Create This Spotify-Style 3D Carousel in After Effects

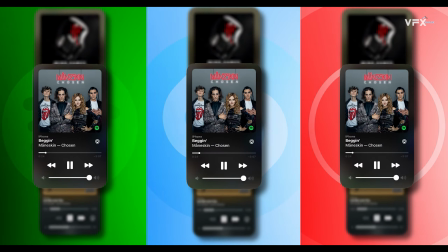0s
Want to create a smooth, modern, Spotify-style 3D carousel animation in After Effects?
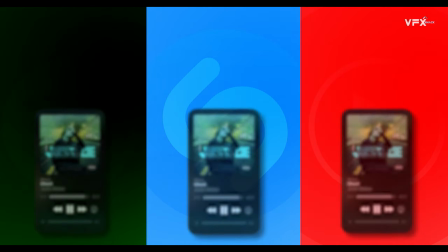5s
I'm going to show you how to build this exact effect from scratch with 0 plugins.
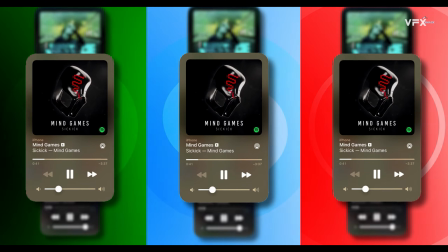9s
And the best part? Once you understand this method, you can turn any set of images into a stunning 3D slider. I've already imported my logo and placed it on the timeline. Now, let's create that smooth animated gradient.
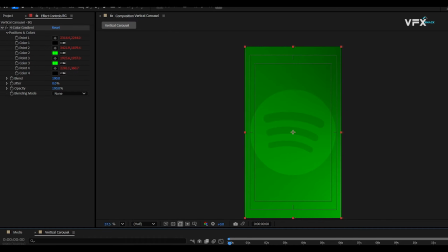25s
Add 4-color gradient on a solid and animate all 4 points using the expression wiggle 0.1 3000.
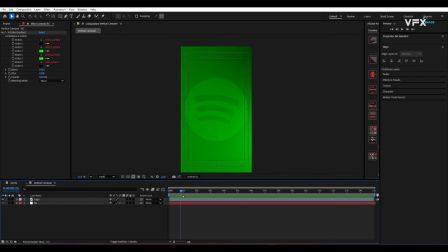34s
Why wiggle? Because it gives your background constant organic movement, and you'll see how this subtle motion makes the entire carousel look alive.
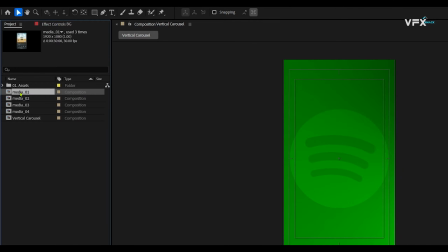43s
I've created 4 media comps, each containing a different image. These will form our carousel.
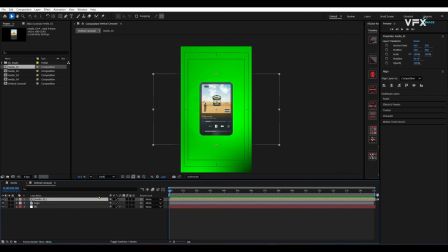49s
Let's start animating with Media 1. Drag Media 1 into your timeline and turn on 3D layer.
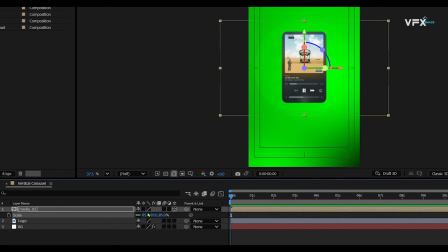54s
Adjust the scale however you want, no rules here. Open position and opacity and add keyframes on both.
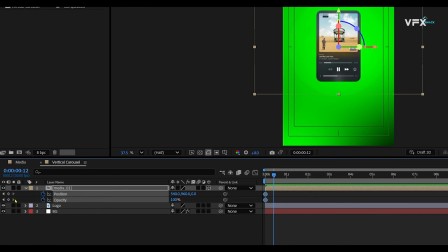62s
Move forward 12 frames and add 2 more keyframes. Now place the comp at the top margin, touching the guideline.
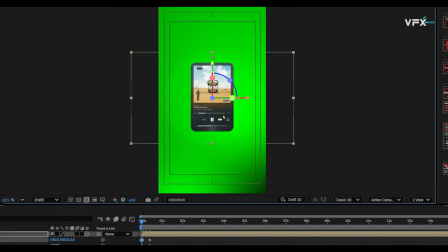70s
Let's rewind to 0 seconds, lift it slightly above the center and make opacity 0. Here, we're building the start of the carousel motion.
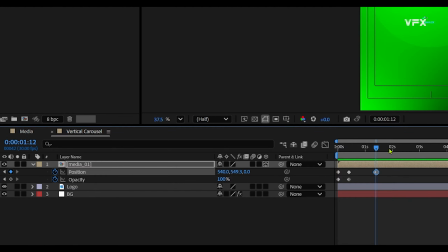80s
Move to 1 second 12 frames, add keyframe to position, then move to 1 second 24 frames,
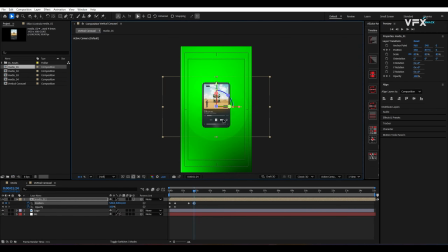86s
bring comp to the center and change Z position to -300. This gives the illusion of the card coming toward the screen, like that 3D punch popular in carousel animations. Now, apply Gaussian Blur. Set the blur value to 35.
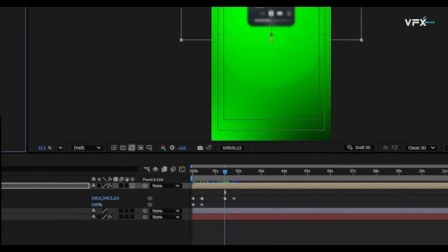104s
Then add keyframe at 1 second 12 frames, add another at 1 second 24 frames, and set it to 0.
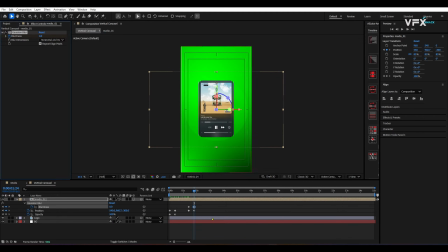111s
That blur snap makes the entry feel smooth, like your image is sliding through depth.
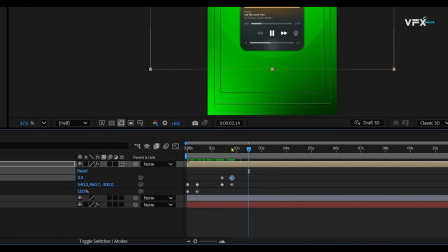118s
Now, move to 2 seconds 24 frames, keyframe blur, and position.
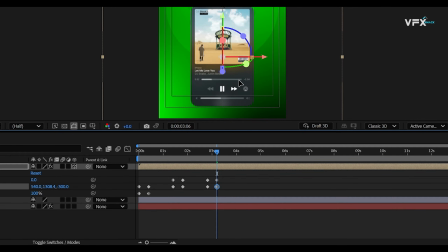127s
Move 12 frames ahead and push the comp to the bottom margin and set Z position back to 0.
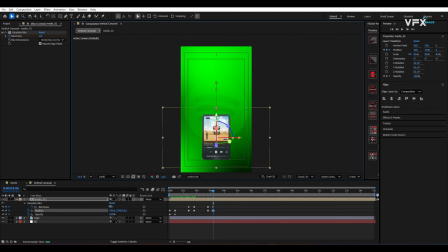135s
Then, set blur to 35 again.
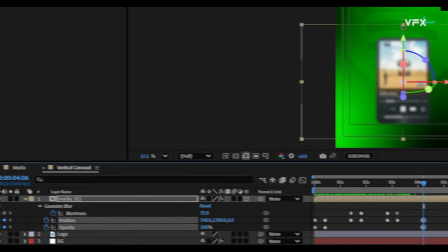140s
Now, move ahead another 1 second, keyframe position and opacity, move 12 frames, bring comp to the center and set opacity to 0.
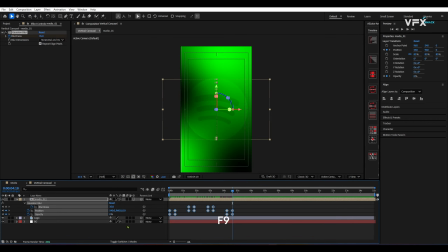152s
Now the magic button, select all keyframes and press F9.
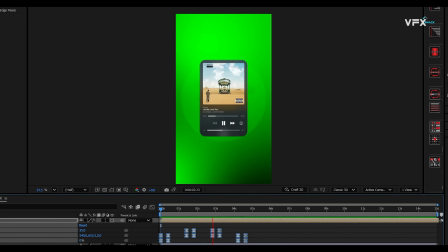156s
This is what gives your animation smooth acceleration and slow downs, so no robotic motion.
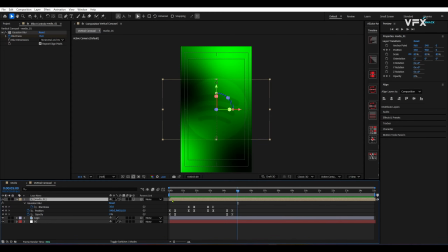162s
Now that Media 1 animation is ready, we'll create the carousel. Duplicate the Media 1 comp in timeline by pressing Ctrl+D.
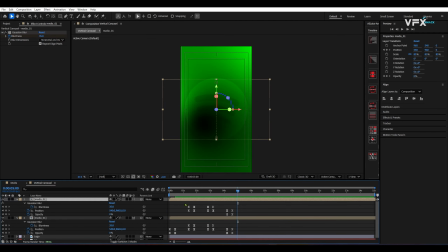170s
Then delete its first 2 opacity and position keyframes. Shift the remaining keyframes to 15 frame mark.
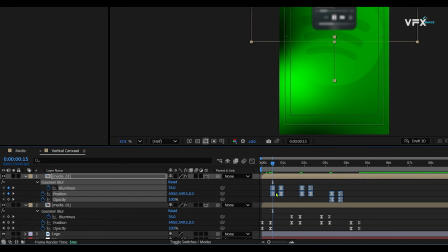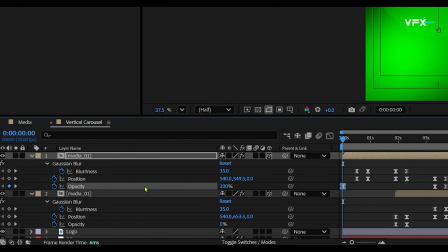187s
Add 2 new keyframes to opacity of the first comp at 0 seconds and 15 frames.
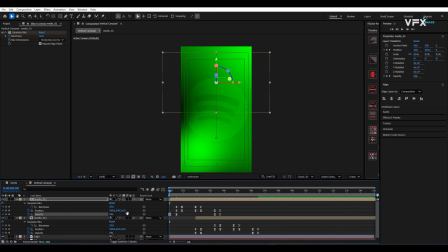192s
Set opacity at 0 seconds to 0. Now, move the second comp's first keyframe to match the second keyframe of comp 1.
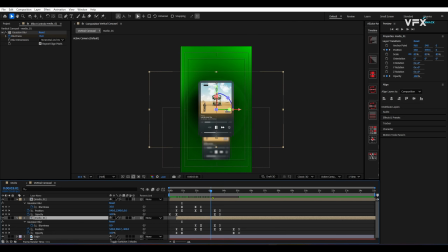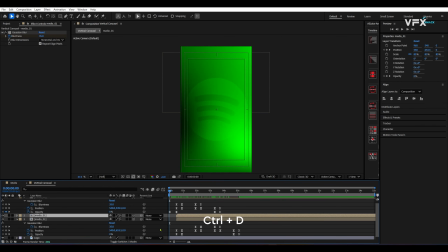206s
Then, duplicate the second comp twice to create the third and fourth comps.
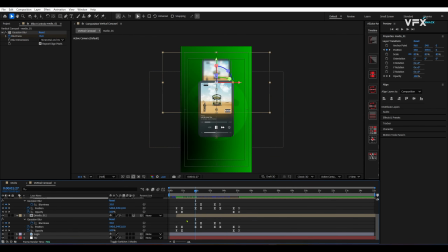210s
Shift third comp to begin at keyframe 3 of the layer above and repeat the same process for fourth comp.
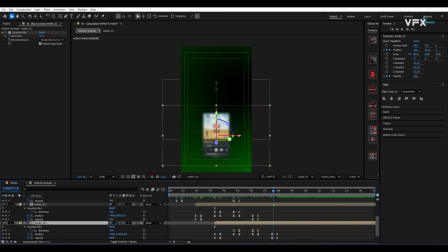221s
This stagger creates that beautiful, looped slideshow feel. Set the work area out point to the last keyframe of the fourth comp.
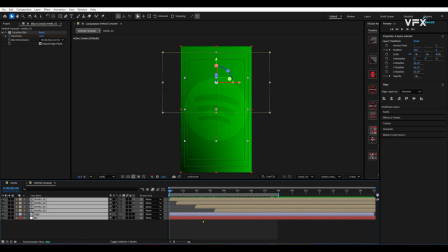229s
Now the fun part, replacing placeholders. In the timeline, select comp 2, hold Alt, drag Media 2 from project panel onto it.
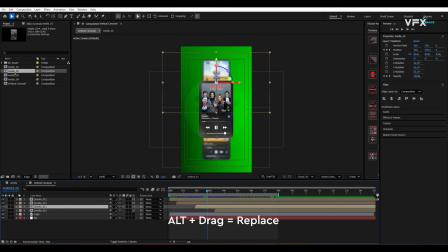237s
Repeat the same for comp 3 with Media 3 and comp 4 with Media 4.
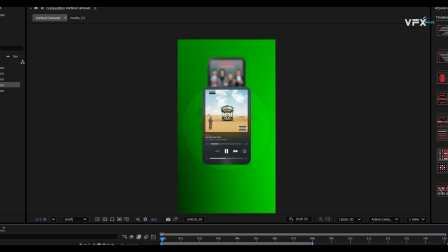243s
And now you have 4 fully animated, perfectly offset, auto-looping slides.